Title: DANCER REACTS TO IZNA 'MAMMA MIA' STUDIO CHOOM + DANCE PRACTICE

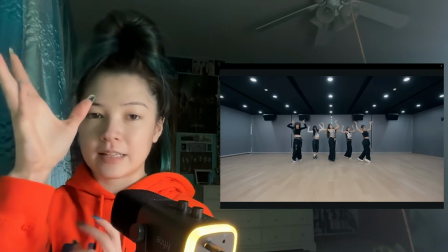(12:16)
Now, as we come here, the focus is on the hands because that's where your eyes get drawn to when they're open and they have that very interesting and large silhouette.
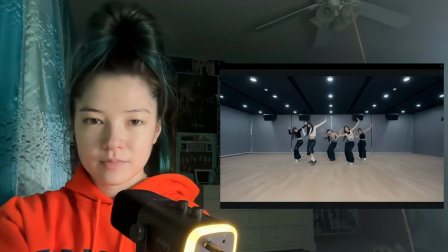This silhouette, so cool. Like all the different levels that they're using, they're coming forward too.
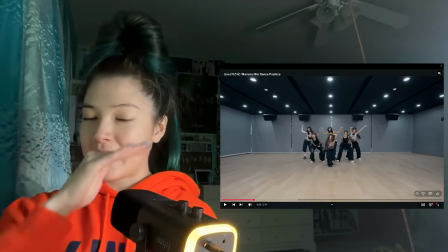(12:41)
And then obviously we're using all out to the side. Like all the space is being so well used.
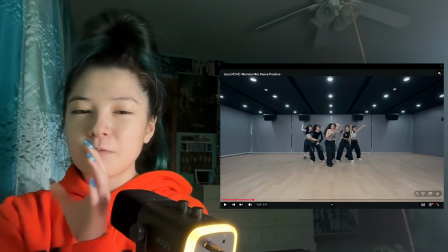(12:47)
And just through everything they do, like you can feel their piercing stage stare.
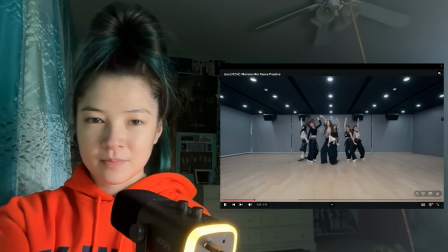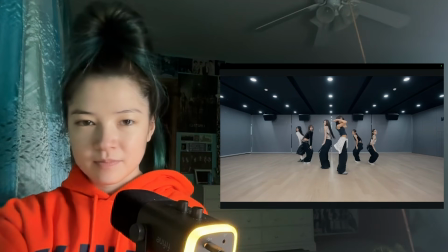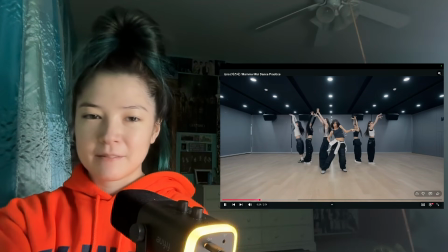(13:03)
This body roll, so smooth. And like we've had a lot of like very sharp,
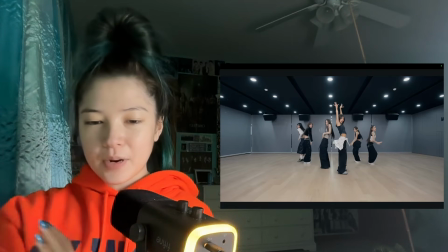(13:10)
like linear movements throughout this, and then contrasting with this body roll here,
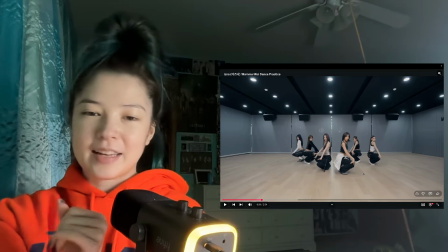(13:17)
that makes it hit extra. And then we come into this sleigh.
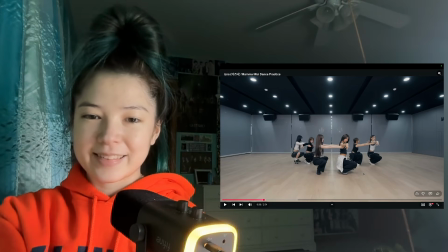(13:25)
And still look at the synchronization as we come up out of the squat. Notice they're all still on the toes. Like this is a quad burner.
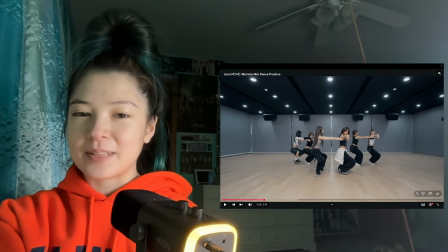(13:38)
Look at that. They all, like all of their hips are exactly the same level, exactly the same speed coming up.
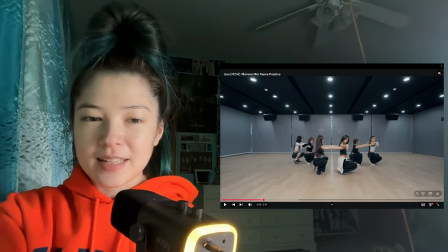(13:45)
Like we have this, everybody is at the same angle in their hip angle.
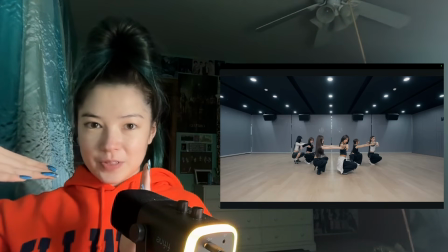(13:52)
So from the torso to the thighs, they all have the same angle there.
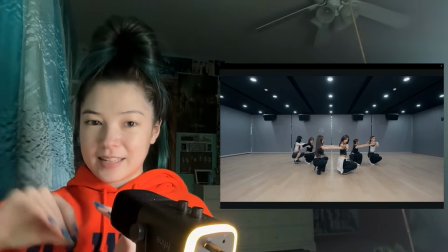(13:57)
And they also all have the same angle on the knee, the thigh to the shin, that angle.
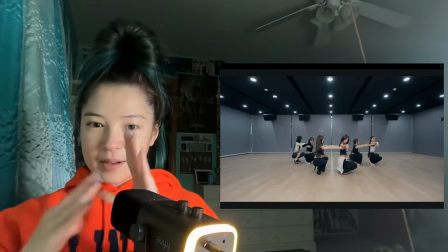(14:02)
They're all the same as they come up, which is just like a crazy level of synchronization.
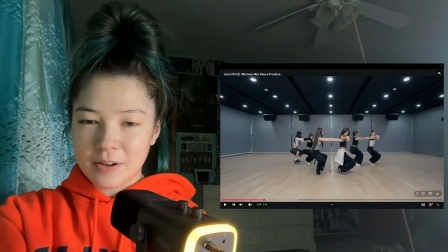(14:10)
Like, look at this. All of their thighs and all of their shins are parallel and they stay parallel.
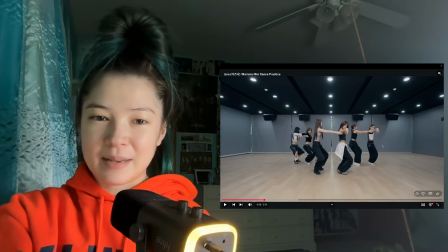(14:17)
All their torsos are parallel and they stay parallel. They're all creating the exact same shape,
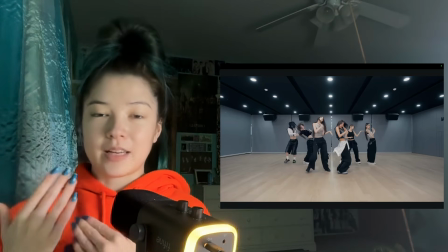(14:23)
which is just crazy when you are doing a movement where there are so many different joints and different angles moving at the same time.
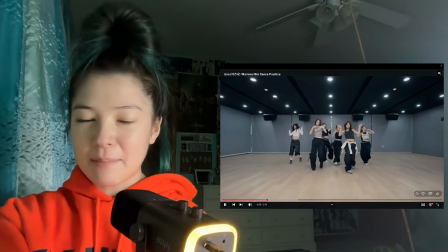(14:33)
That back bend. Ooh.
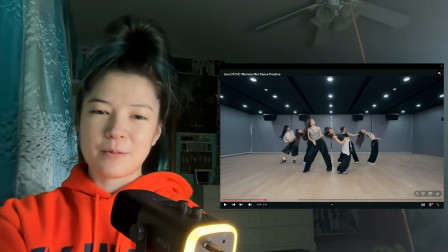(14:38)
Yes, work.
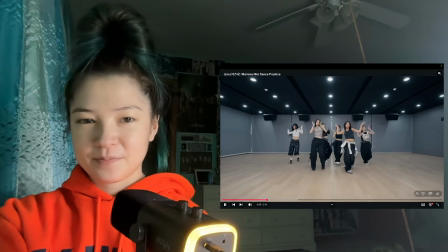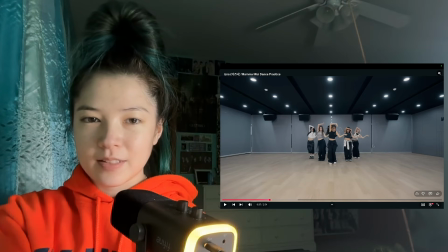(14:52)
Like the intricacy of adding all of these wrist movements, like this kind of flapping motion as we come around the head.
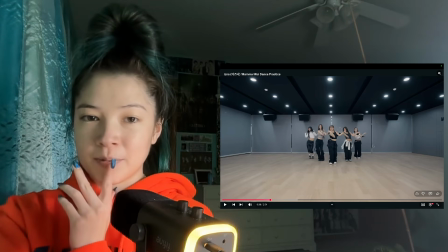(15:00)
it adds a lot to that movement. So that's a really nice touch.
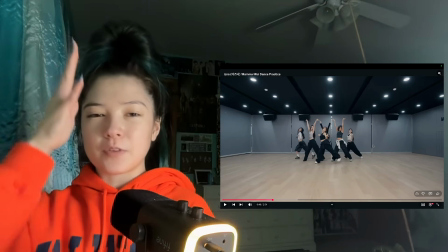(15:09)
Like it makes it feel like that move, it's like moving up and down almost when it really is just going in a circle.
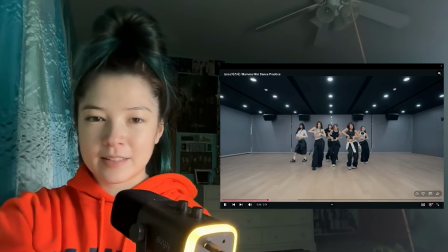(15:15)
So it just creates a lot of dimension right there. Just from the hand detail.
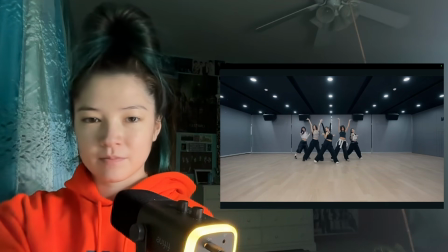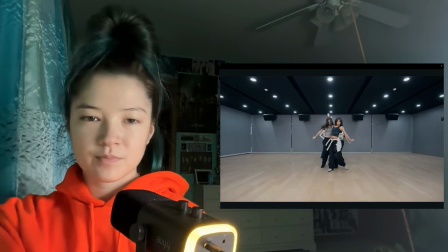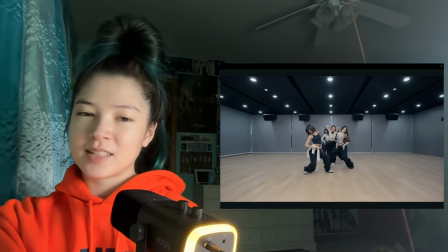(15:36)
This part is so good.
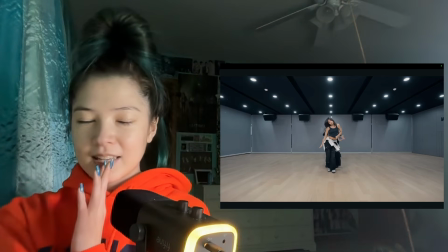(15:39)
Like a reveal, a break like this is so satisfying, especially with this specific beat.
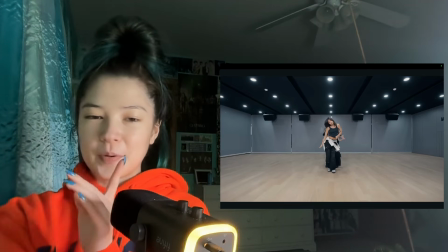(15:46)
Like they've got these like low, strong beats in this song. So with this part, like really, really emphasizing it and being so sharp too.
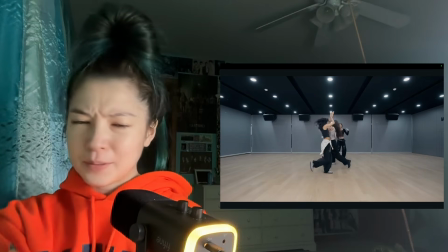(15:59)
Oh.
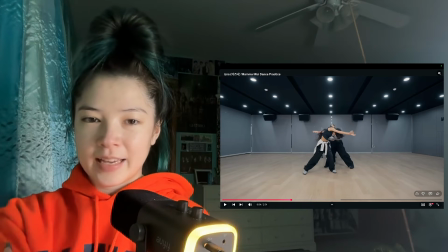(16:05)
So good, keeping all those hands and all their legs in line too.
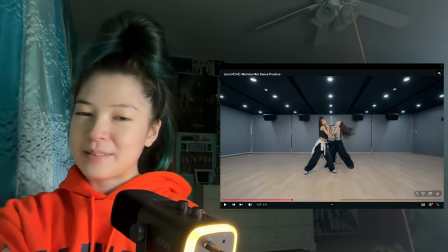(16:12)
The hair flip adds so much. And then like these two movements coming back, like there's a lot of flexibility involved here, but then also the isolation of just keeping these movements separate.